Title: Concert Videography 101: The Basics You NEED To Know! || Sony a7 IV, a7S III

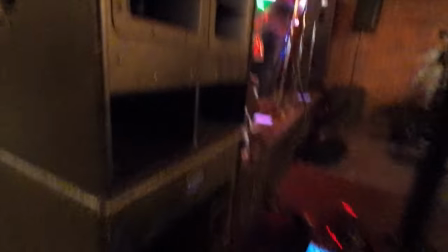Again, you can see I'm sort of occasionally periodically checking on them as I need to,
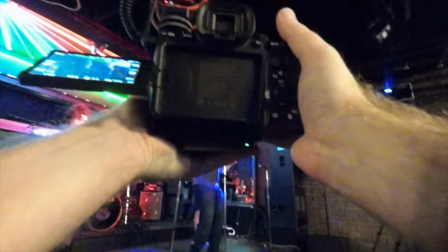but by and large for the most part my focus is running this handheld sort of dynamic shot here to try to get different looks of the stage and of the room now the interesting thing here with the
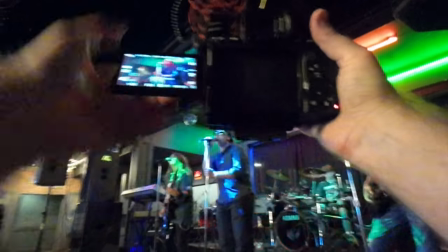shot is i would say this shot is really the sauce of the show yes those safe shot angles are going to be what a lot of
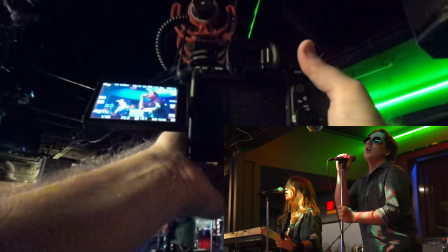people will want to see because they want to see the whole stage they want to see the band but what really sort of sets this apart from
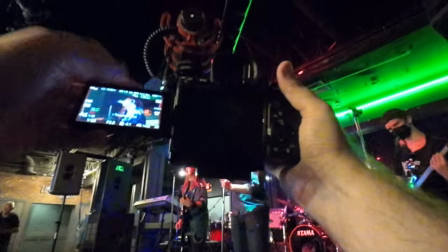any sort of standard kind of parent recording a concert aside from the better quality audio which we're going to utilize heavily the
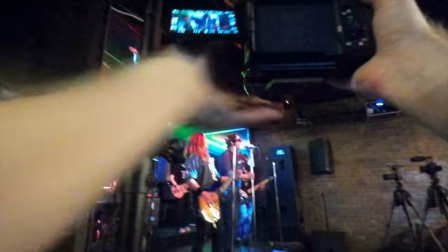fact that this handheld angle and the shots we're getting with this is going to look much better than certainly anything anyone's capturing on a cell phone.
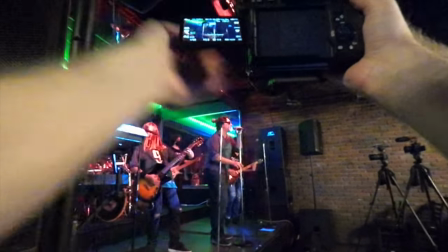It's going to look a lot more dynamic with some of the handheld movements in motion and different unique shot ideas that I'm getting with it.
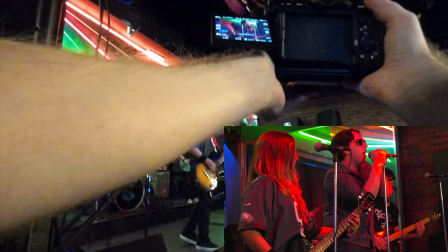So again, we're going to utilize a lot of different focal length and variety type of shots as I'm going around the stage.
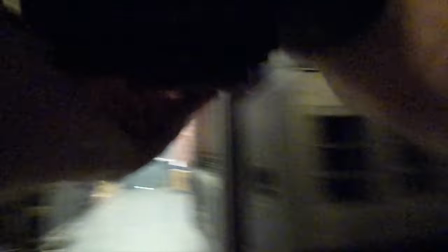And that is pretty much my approach for a lot of this. Start at one end of the stage and start to work my way around.
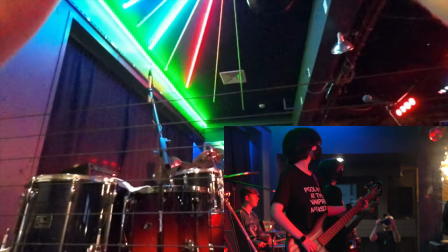With this handheld angle, I'm trying to get sort of individuals, ones and twos of different people.
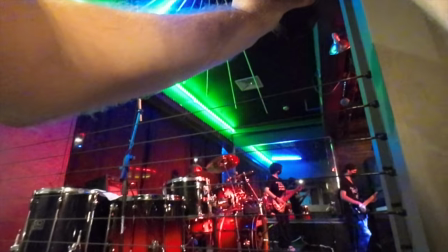If I can, of course, I'm trying to focus more so on the key people so whoever that lead vocalist is for the song if there's
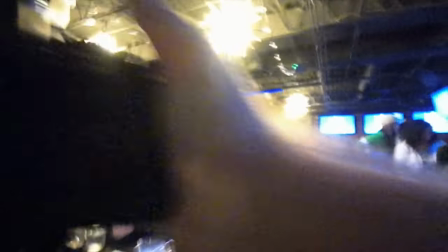something like a guitar solo going on that's something i'm going to want to make sure i'm trying to capture at least with this angle as well doesn't matter
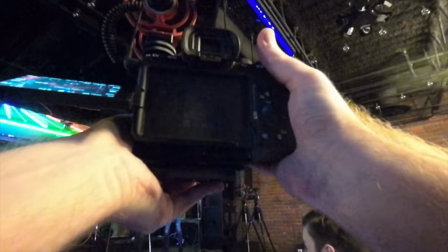if i get to it a bit late or if i don't get the whole thing with it but i just want to make sure i'm spotlighting and soloing people to a decent
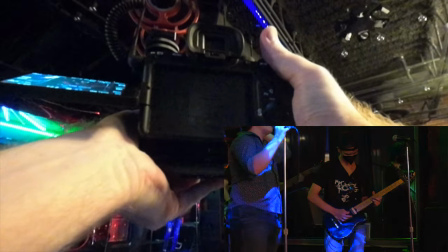amount and not favoring one person too much or kind of unreasonably over the others now in this case again as the
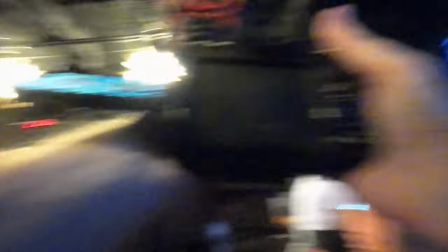show and kind of as the song a little more dynamic you have a little clapping section i want to capture the stage again a bit
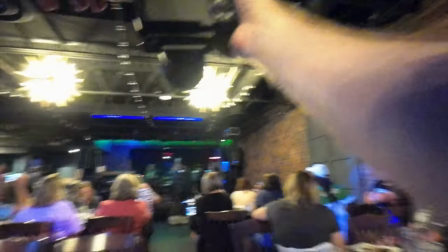from afar and back in the room to get some of the crowd in it this is again one of the reasons i scoped out the room in advance
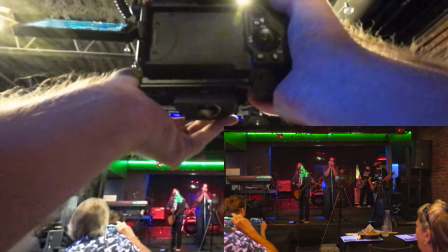so i have a decent idea of what might look good and where i might be able to easily get to and move to and back
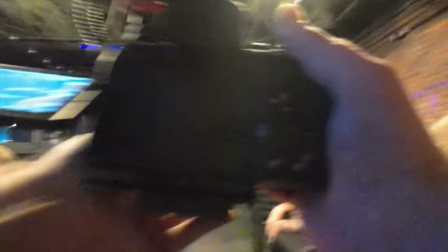from in terms of getting back up to the front of the stage yes you can see in some cases you might as well just get some shots from
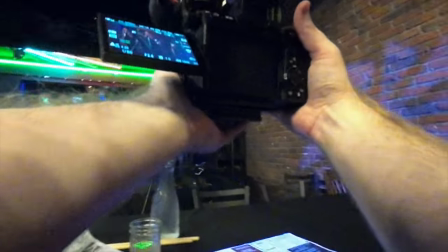a table take a seat with people shoot through their heads get a little bit creative here you have the liberty to do that people should know why you're there
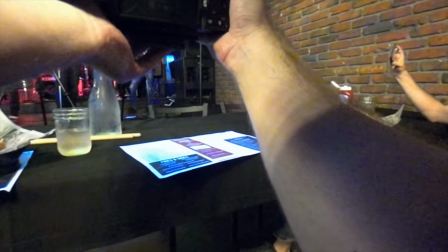so definitely take advantage of some of these shot situations again this is a more tame concert for sort of teen rock schools and the
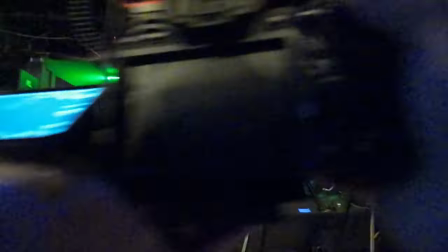parents here. It's not a really active hyper crowd.
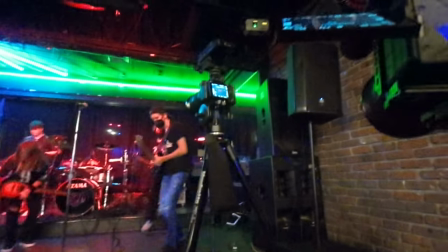That might look entirely different depending on what type of show you're doing, but I would leverage the actual environment as much as you can to get unique shots.
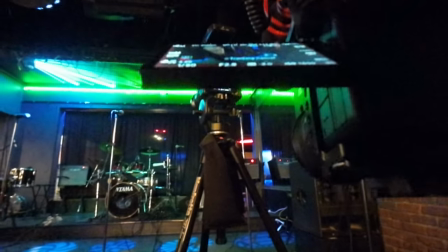The room oftentimes provides a lot more than you think it does to make use of it as best as you can.
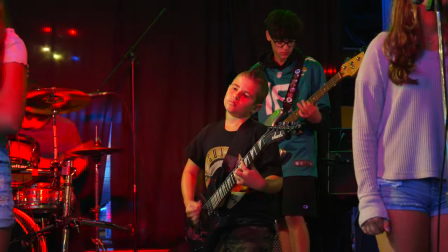So again, let's just show a quick run through of what this all looks like in one go.
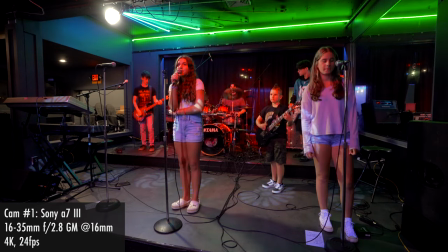You have that first angle we talked about, which in this case is the wide shot on the Sony a7 III running at 16 millimeters.
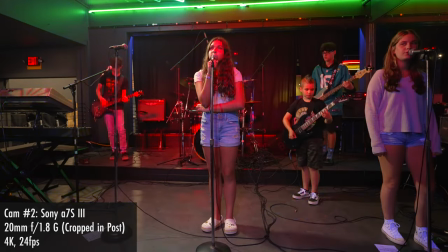We have sort of that second wide medium shot running on my Sony a7S III that is more center stage,
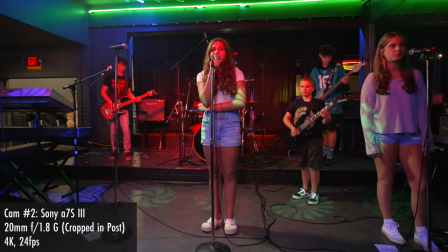that is using the 20mm f1.8g lens, and we have our more dynamic handheld shot,
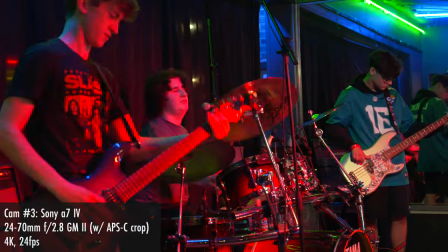which in this case is the Sony a7 IV running the 24-70 f2.8g master version 2 in APS-C crop mode,
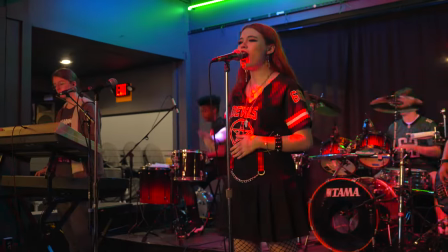so this is more so a 36-105mm in terms of its field of view. From each of these three angles, my goal is to take them, and then in post, and whatever editor you use, I use Final Cut Pro,
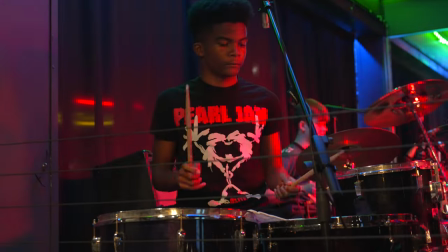basically set up a multicam sequence and cut between them anywhere from every three, five, seven seconds or so just to make a dynamic sort of show.
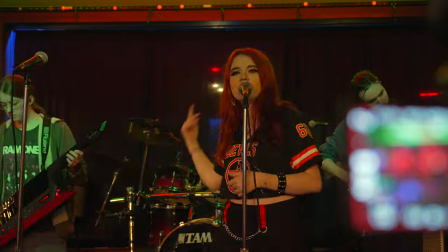Audio sources, I'm certainly not toggling during the middle of a song in terms of post and how I would set that up,
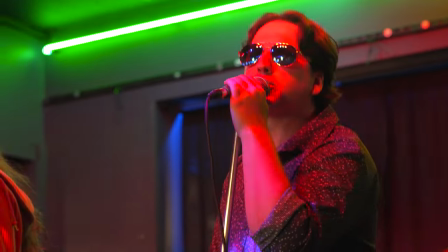but I might switch my different audio sources from song to song depending on what I think sounds best or if there was an issue with one audio source that there wasn't
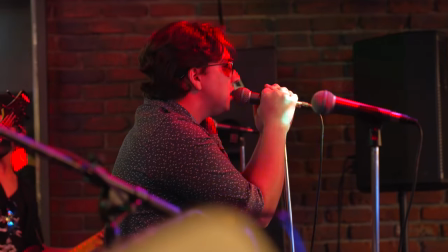with another once I find this later. Now, of course, you probably might wanna hear what one of these concerts sounds like apart from even just the visuals that I've been showing here.
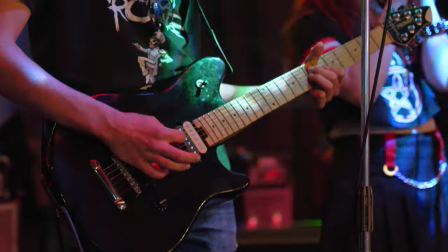And for that, I would normally try to put that in this video, but of course, YouTube copyright claims nearly anything that is even just a cover song that has no part of
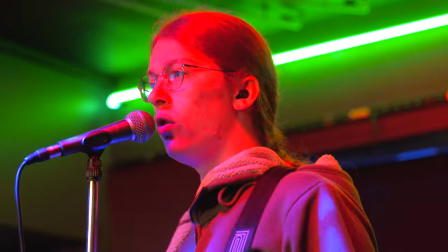the original song whatsoever so i'm going to link to above and in the description below one of the songs from this
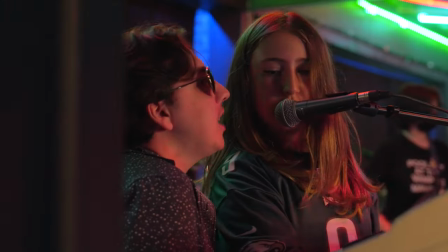concert show so you'll get to see a good run through of what all these angles and the multi-camera sequence and the audio captured looks and sounds like my goal here in talking through all this is not to maybe overwhelm you or show how much this actually takes to do but to show that you certainly can do a multi-camera concert shoot and do this by yourself if you have the right amount of planning and preparation and you get a good feel for what is the best approach that works for you and the different sorts of venues and bands and concerts that you're generally recording. I've tuned these processes over time for these rock school shows and the venues they typically choose. And I would say that as a solo shooter, you could likely take some form of a similar approach to trying to do this yourself.